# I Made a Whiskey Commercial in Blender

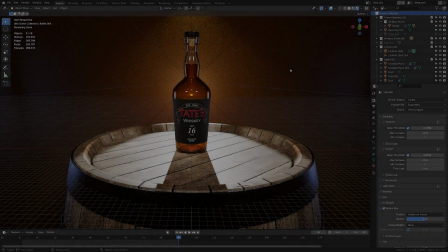[0:15]
So I made that video you just saw entirely in Blender,
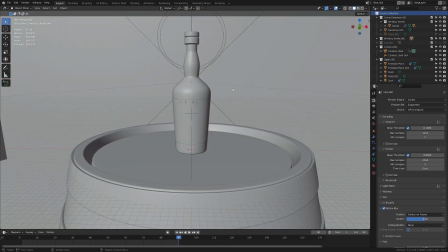[0:19]
and I wanted to give a little look behind the scenes into how it was made and talk about some of the things I learned along the way and what I would do differently if I had to do it all over again.
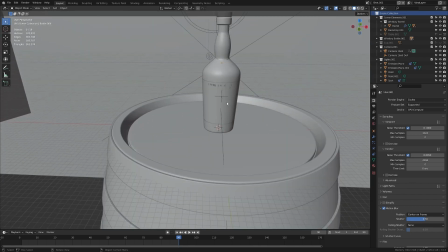[0:28]
Just to be clear, this isn't meant to be a tutorial.
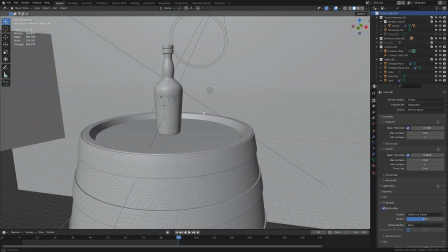[0:31]
It's just me talking about a project I worked on to give you some insight as to how it was done in case you want to try something similar on your own.
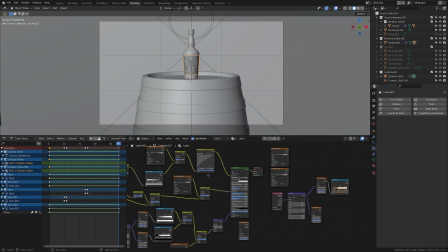[0:39]
My main motivation for this project was to work on something that I could use to improve my visual storytelling.
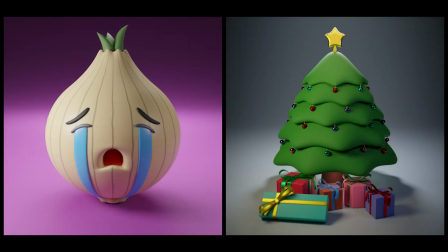[0:44]
Most of my work thus far has consisted of single subjects that don't move, so I wanted to try expanding beyond that.
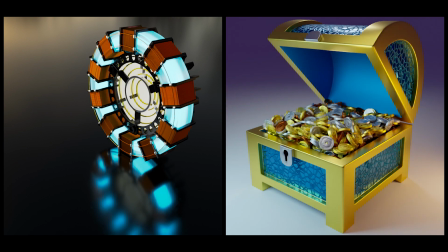[0:50]
So, my first goal was to create a scene with complementary pieces to support whatever my main subject was.
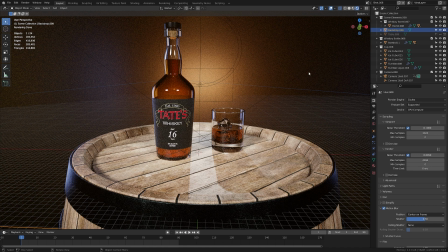[0:56]
If I had all the time in the world, I might have modeled a full-blown bar or a distillery, but to keep things simple, I settled on having a barrel as a table prop, a tumbler, and some ice. It's not much, but it's enough for me to have other things I can cut to for B-roll.
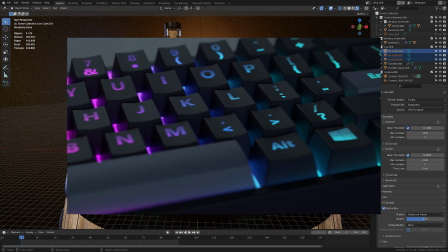[1:10]
That way, you're not just seeing 7 different angles of the same object like in my keyboard video.
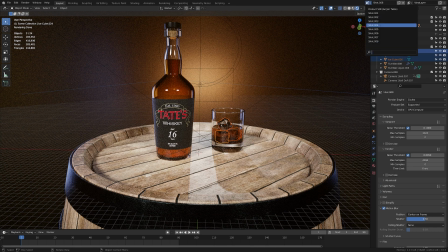[1:16]
Secondly, I wanted to create more visual interest in my scenes through motion, which is how I ended up playing with Blender's fluid simulation for the pouring shots.
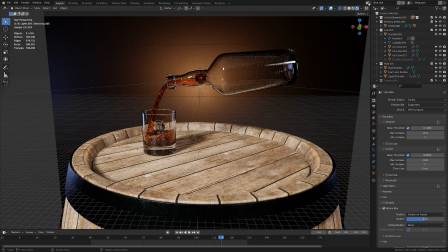[1:23]
I also messed around with moving the lights and had a small rigid body sim for the falling ice.
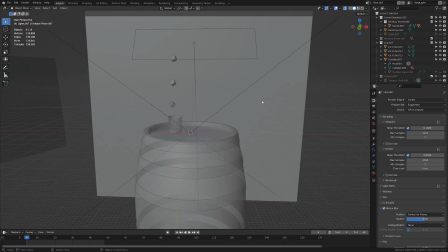[1:28]
Thinking about how to frame shots in motion required a different sort of thought process than I'm used to since everything I've made thus far didn't move.
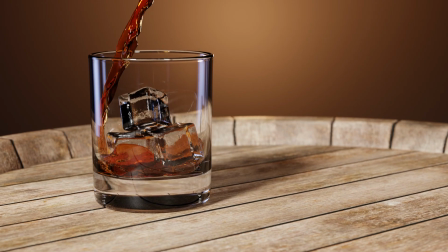[1:35]
That was a fun way to work my brain and step outside my usual thought process of just finding one decent angle to render and post on Instagram.
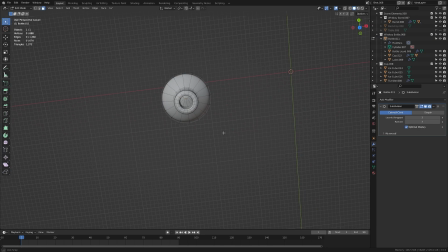[1:42]
The models in this project aren't very complex. Everything except the ice started as a cylinder that I then loop cut, scaled, and extruded around.
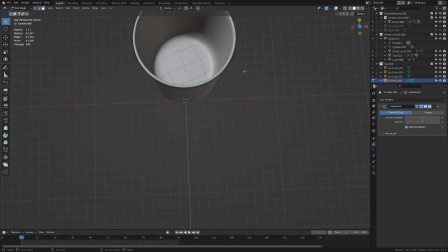[1:51]
I slapped a reference image in the background to help get the basic shape down that I then fine-tuned to my liking.
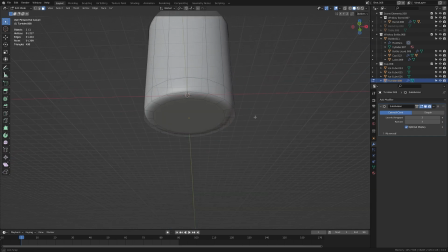[1:57]
Something I did before I started though was look up dimensions for everything so my objects would
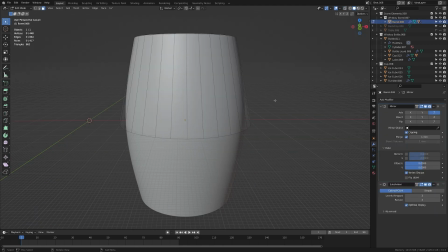[2:02]
all have the correct proportions to one another and I wouldn't have to guess if something was too big or too small.
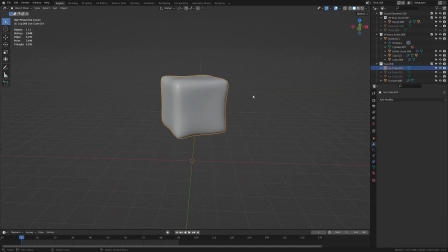[2:08]
For the ice, I subdivided a cube and pushed around some vertices in sculpt mode to give it its shape.
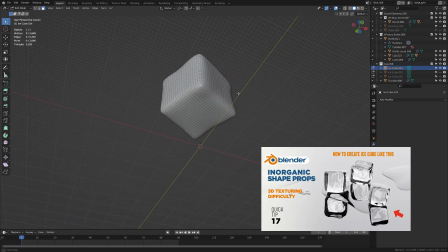[2:14]
I have to credit Wenbo for this idea and I'll link his modeling tutorial in the description.
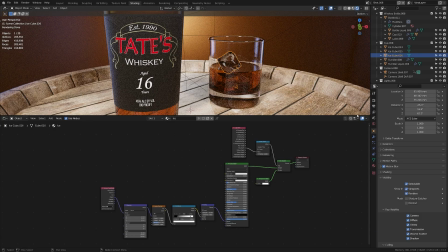[2:19]
For the materials, I'm only going to focus on the ice and the label since those are the most interesting.
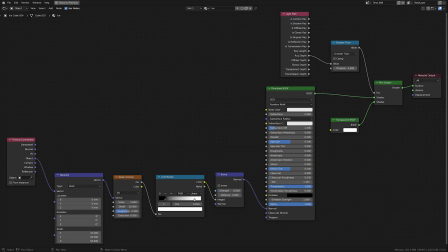[2:25]
Wenbo's tutorial provides a clever way to texture the ice. He uses a noise texture as a bump map to create subtle surface imperfections, giving it the semi-cloudy look that ice tends to have. He also mixes a transparency shader using ray depth as a factor. According to the Blender docs, ray depth is the number of times a ray of light bounces around on the surface.
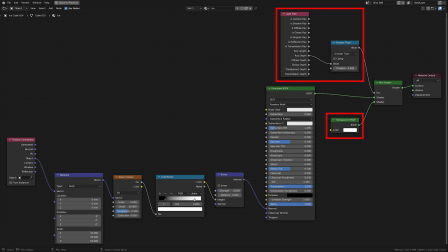[2:44]
So if I understand the setup correctly, the parts of the ice that has a lot of light interacting with it will appear more transparent.
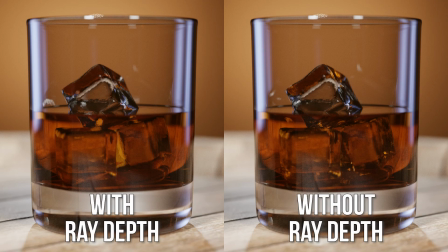[2:51]
The effect is subtle, but it helps make the ice look like it's interacting with the surrounding environment more.
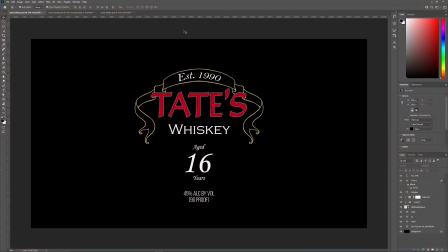[2:56]
The label is something I made in Photoshop.
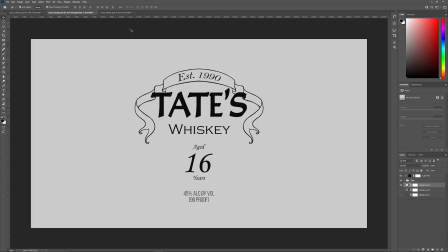[2:58]
I made the base diffuse layer, and from that I recolored a grayscale version of it for a roughness map and made a black and white version to use as a mask.
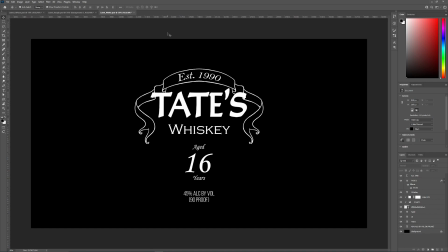[3:06]
Then I went to Blender and made this giant mess.
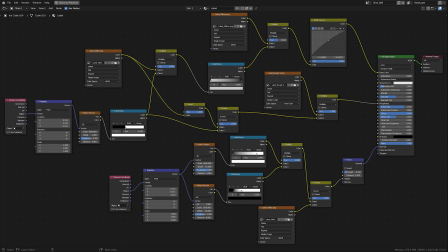[3:09]
It looks complicated, but really all I'm doing is mixing a bunch of noise textures together to make the label look less flat. This section here is responsible for the paper texture. I'm mixing 2 different noise sizes to give the paper some variation. Then I took that and mixed it with the black and white mask I made so the texture
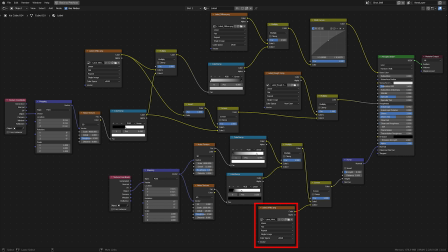[3:27]
doesn't show up on the printed parts of the label before feeding all of that into a bump map. This raises the printed text and gives the paper a bumpy look. This section uses noise to texture the print itself. I wanted to sprinkle in some shiny sparkles into the print, so this map determines where the bright spots are going to be.
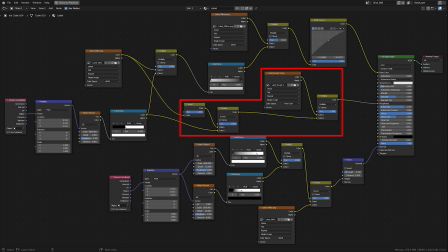[3:45]
This inverts it and mixes it with the roughness map so the bright spots appear more glossy. With those in place, I played with the anisotropy and the sheen to affect how the light wraps around the label.
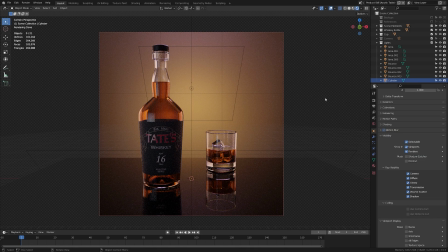[3:55]
Speaking of lighting, this project was the toughest thing I had to light to date. Working with hyper-reflective and transparent surfaces introduced all sorts of problems I didn't have to deal with before. I spent about 25 hours just working on the lighting alone and I still didn't figure everything out.
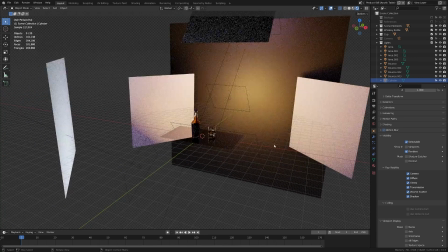[4:11]
I could talk about this for hours, but here's a consolidated version of what I experimented with and figured out.
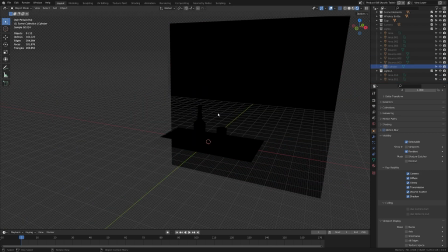[4:17]
Normally, when I set up my lights in Blender, I would start by adding an area light and point it at my subject.
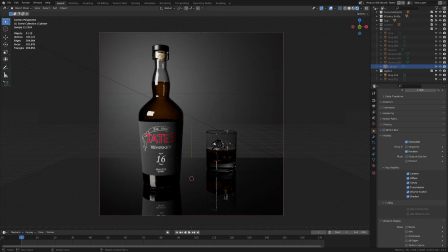[4:22]
But in this case, my subjects are super reflective, so pointing a light directly at it produces a hotspot.
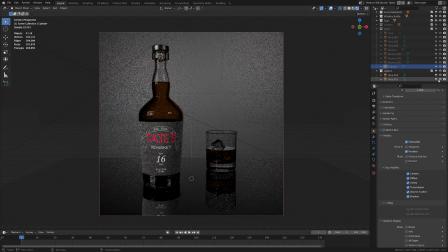[4:28]
When I add more lights to fill in the shadows or create highlights, I get all of these extra visual blemishes. One way to get around this is to make use of bounce lighting, which is something that is often done in real-world photography.
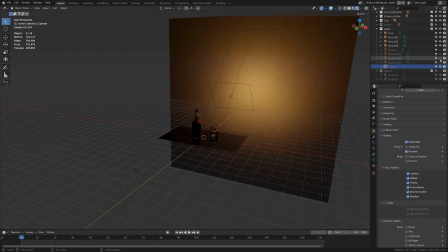[4:40]
Instead of having another light source, I can add a white plane to reflect light that's being casted off into the void back onto my subject,
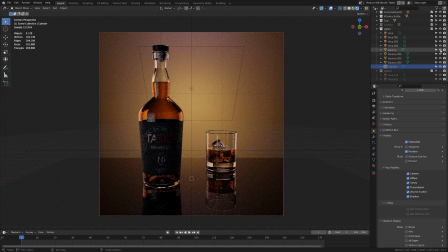[4:47]
increasing the total amount of light in the scene without creating another hotspot.
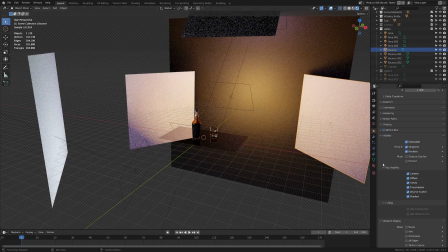[4:51]
I can disable the plane's visibility along with the shadow it casts, so I can position it freely without having to worry about it sneaking into my render.
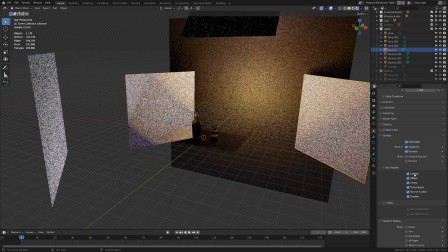[4:59]
You're not just limited to using planes to bounce light, by the way.
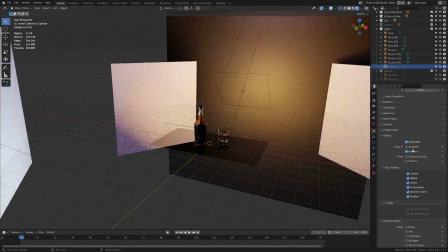[5:02]
When I was setting up this test shot, I encompassed everything in a cylinder because I felt like the whole scene was too dark.
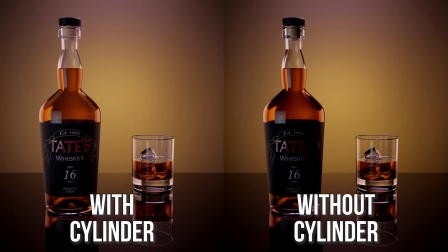[5:08]
Thus brightened everything up nice and evenly, and I can control the brightness by scaling the cylinder.
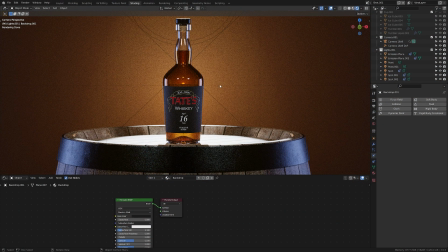[5:14]
Now, sometimes I wanted a light pointing directly at the bottle because I wanted to create a highlight. The problem is that the light reflection is very sharp. In real-world photography, you would add a diffuser to your light to soften the edges, but Blender doesn't have a way to do that natively.
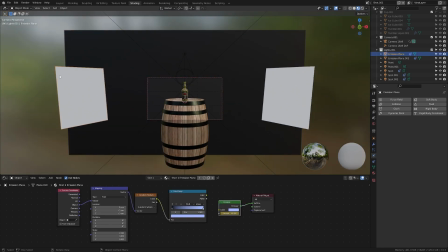[5:29]
To get around that, I created an emission plane with a gradient to fake the diffusion I want. Now, the lighting appears much softer around the edges, and I can control the way the falloff looks by manipulating the gradient.
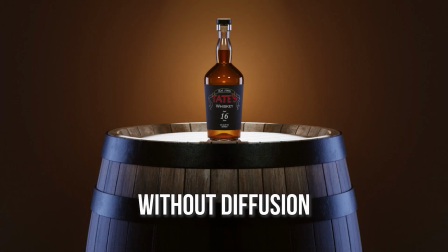[5:42]
While this is a nice solution, it didn't solve all of my problems.
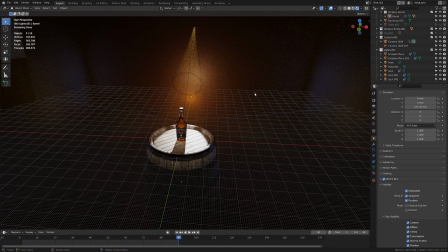[5:46]
I had volumetric scattering in the scene because I really wanted to emphasize the directional lighting coming from the spotlights. The light in the back works out okay, but the lights in front are still casting sharp reflections.
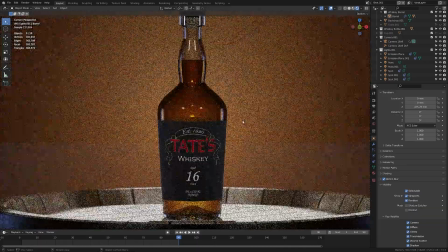[5:58]
I couldn't figure out how to get a cone of light from an emission plane to diffuse the edges,
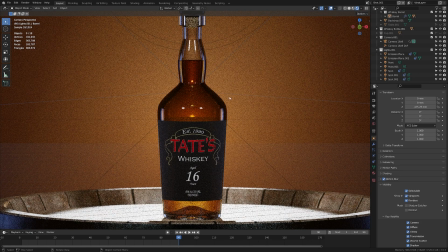[6:02]
and I couldn't reposition the lights while maintaining the look I wanted, so I just decided to live with it.
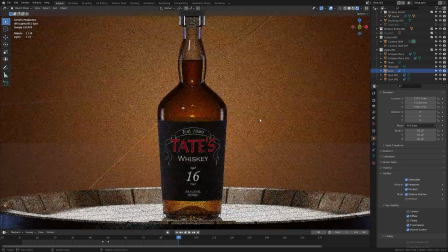[6:08]
Something I learned after I rendered everything out was that you could disable the light's glossy ray visibility to get rid of those reflections.
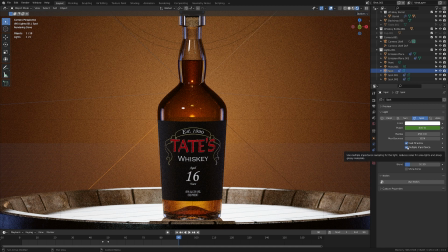[6:16]
Disabling the light's multiple importance might work as well, but I've had mixed results while playing with it, and I don't fully understand what else gets affected when it's turned off. Either way, I now have a couple more options in my toolkit to explore the next time I run into this problem.
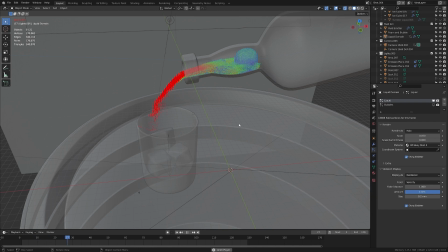[6:31]
The last thing I want to talk about is the fluid simulation. I don't have too much to say here since this was the first time I ever played with the fluid sim in Blender. However, if I could go back in time to talk to myself before I started this project, I would have two pieces of advice for me. First, play around with all of the settings when trying to achieve the look you're going for.
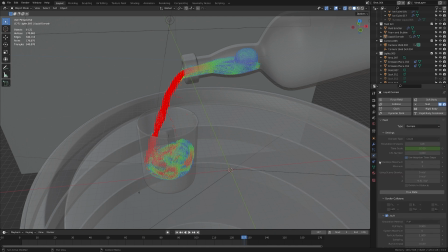[6:50]
When I first set up my fluid sims, they looked a little bit chunky, so my natural instinct was to increase the resolution to smooth things out. I ended up with high resolution sims that took hours to bake that only looked marginally better. What I should have been messing around with were the mesh settings instead. If I hadn't been so fixated on just the resolution alone,
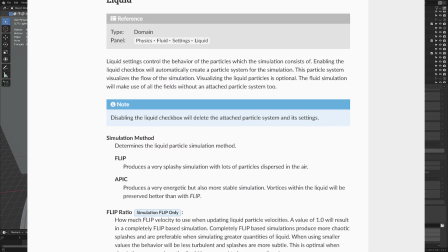[7:10]
I could have saved myself a ton of time and electricity by reading the Blender docs to figure out what the different settings do and how I could combine them to achieve the result I want.
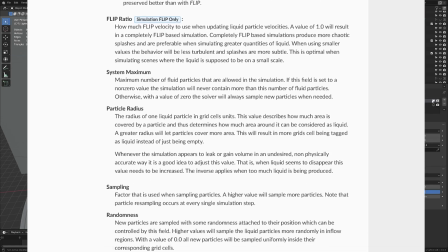[7:18]
And don't forget, you can play around with the environment itself.
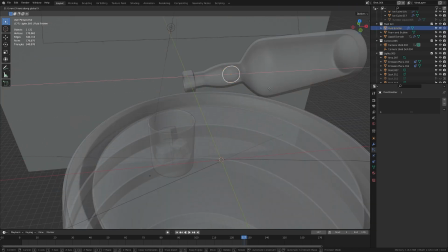[7:22]
Changing the size of the emitter, where it's located, and what you're funneling the liquid through can all drastically change the final result. Secondly, I need to set aside way more time to experiment with the settings.
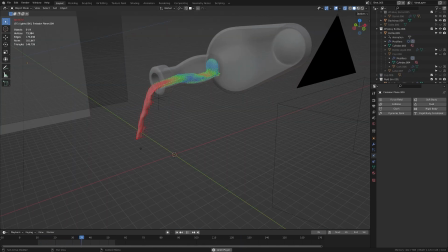[7:33]
How good the sim looks is directly proportionate to the amount of time spent fine-tuning the options. The more you play around, the more likely you are to run into an unexpected result that looks way better than you could have possibly imagined.
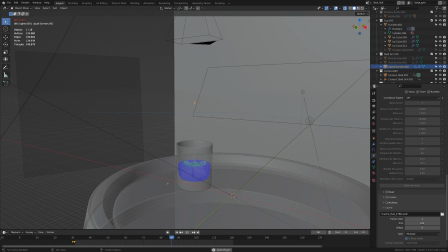[7:46]
And don't rush the process by changing multiple things at once before baking out a preview. You might think you're saving time because you'll be baking less, but you'll also have a harder time identifying which setting needs to be adjusted to fix any problems.
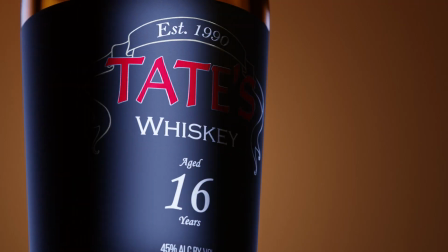[7:58]
And that about wraps things up. If you have any thoughts or feedback about any of what I've covered, feel free to let me know in the comments.
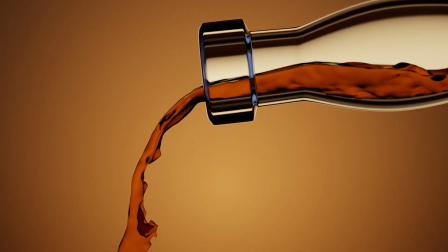[8:06]
Thanks for watching, and I'll catch you guys next time.